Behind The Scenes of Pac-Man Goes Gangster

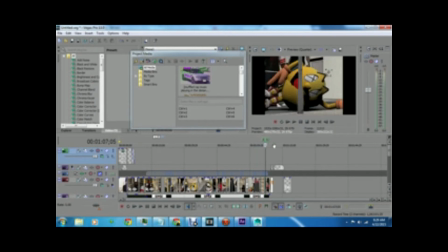But Simon's looking side to side as he look out, and then the shot goes off.
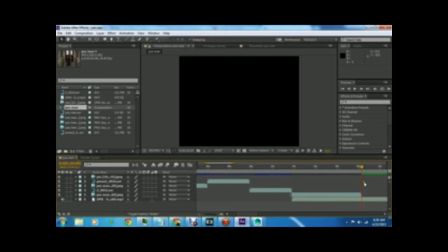The gunshot's actually in the gunshot is actually, let me see if I can just move this.
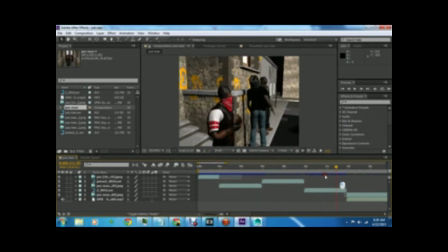Yeah, the gunshot is actually from I made that inside of this is Adobe Effects. I made that and just applied it on top of it.
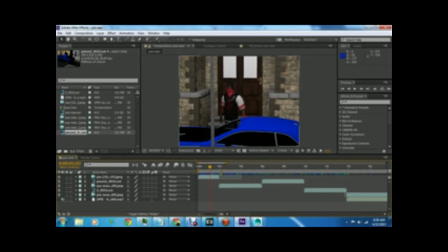I applied what's it called, a gun explosion.
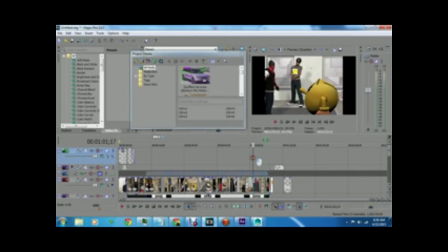I mean a muzzle fire on top of a black background.
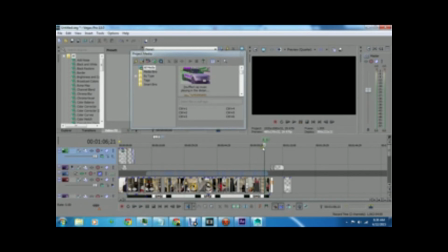And I made it go black first, so it's as if you was looking through Pac-Man's eyes, and time the gunshot went off, you would
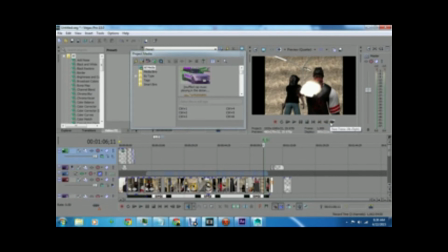So it's really good. I actually wanted to make it look more realistic, and you see the flame.
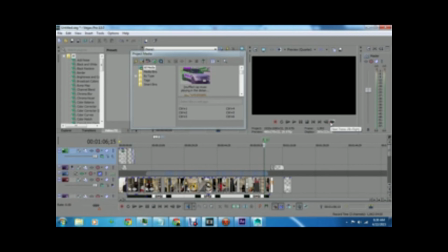Next shot is black, and then you still see the flame. So it gives that effect, and then you see smoke.
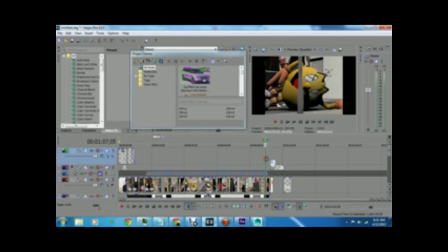It's a really good special effect. I got it from Action Essentials, so you can check them out. And then I have Pac-Man laying on the ground.
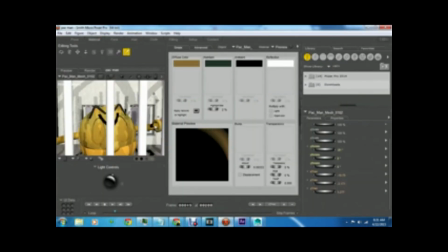Again, the eyes, I actually had made an eye, this is all just me fooling around with paint.
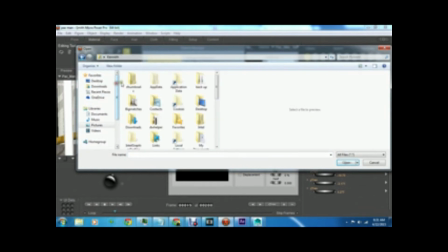I actually made his eye. I actually put an X for his eye, like you would see in the cartoons or something. And then I have Pac-Man hit the ground and the sound effects. So I had a lot of fun just making it. I was laughing the whole time.
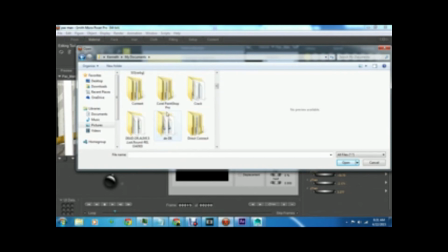I was laughing while I was making it because there's just seeing the scenes where it's so serious and it's supposed to be. Where's the Pac-Man folder? Let's see, it's good alphabetically.
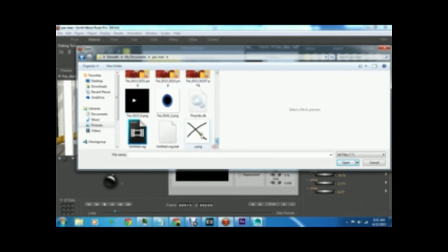Poser, Pac-Man. There we go. It's supposed to be so serious, and all I had doing is
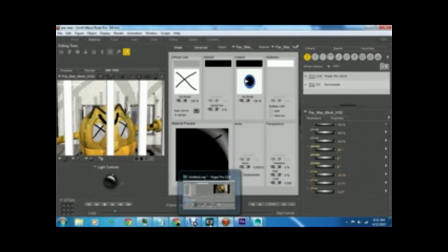I was just cracking jokes the whole time with myself, just laughing and giggling when I see things that I had thought in my head.
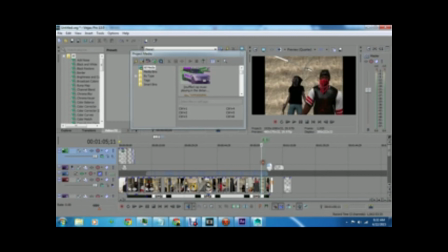I basically see Pac-Man laying on the ground, bam, and in the background you see thing. And that's when he just says the logo or the catchphrase for Rough Riders is "Ride or Die," and I have him walk off.
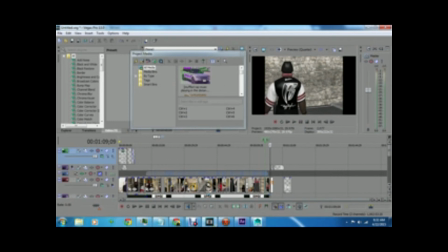And I actually put that picture on his back with the texture again. That's not really what his back looks like.
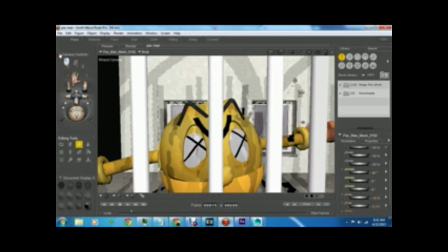I literally just made that with the texture.
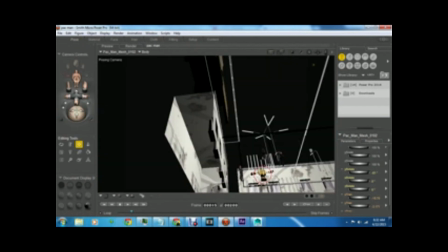It's just a picture that I put on his back to kind of make it look like he was
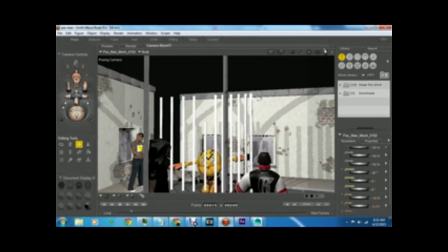he was wearing it. But if you watch the video again, you would see that texture already shows up at the end.
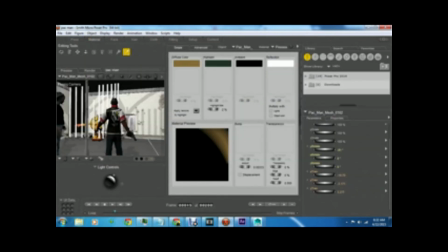I thought it gave it more of a how not serious it really was feel to it.
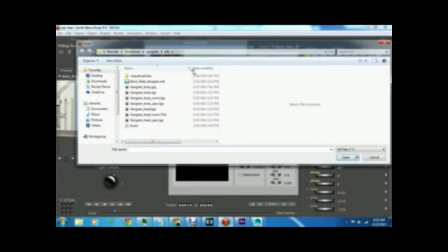I wasn't really trying to be like rah rah rah, but
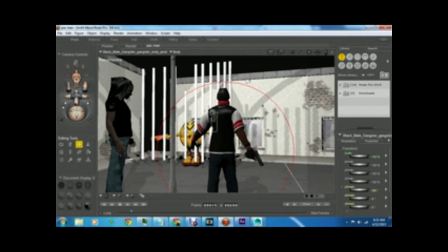yeah, it was basically just simple stuff, man.
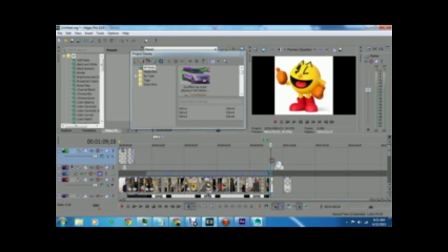It just wasn't grade A, master grade, but I just wanted to do it to make it fun. I was just trying to have fun, and this is basically just showing Pac-Man died in '98, because that's when the DMX CD came out, Flesh of My Flesh, Blood of My Blood.
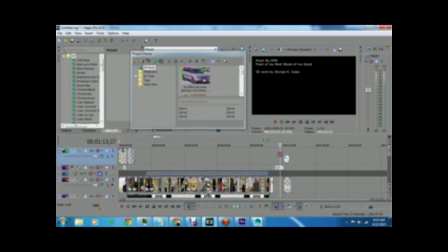So it kind of shows like, yeah, that's when he died. Was when the CD came out. That's how he got killed. And just the credits after that, everybody, and I'm glad, and I showed that I'm making Mickey will be coming soon. I'm making the Mickey one. If you know anything about DMX and his CDs, because that's another one I also thought of.
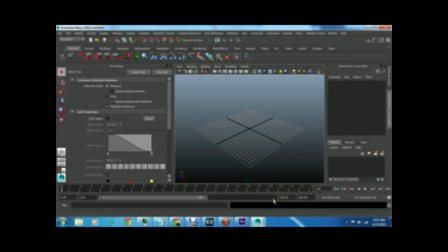And so yeah, that's just about it. I mean, it's very simple stuff, guys. And I'm here if you need any help with Poser, Maya, Adobe After Effects, or Vegas.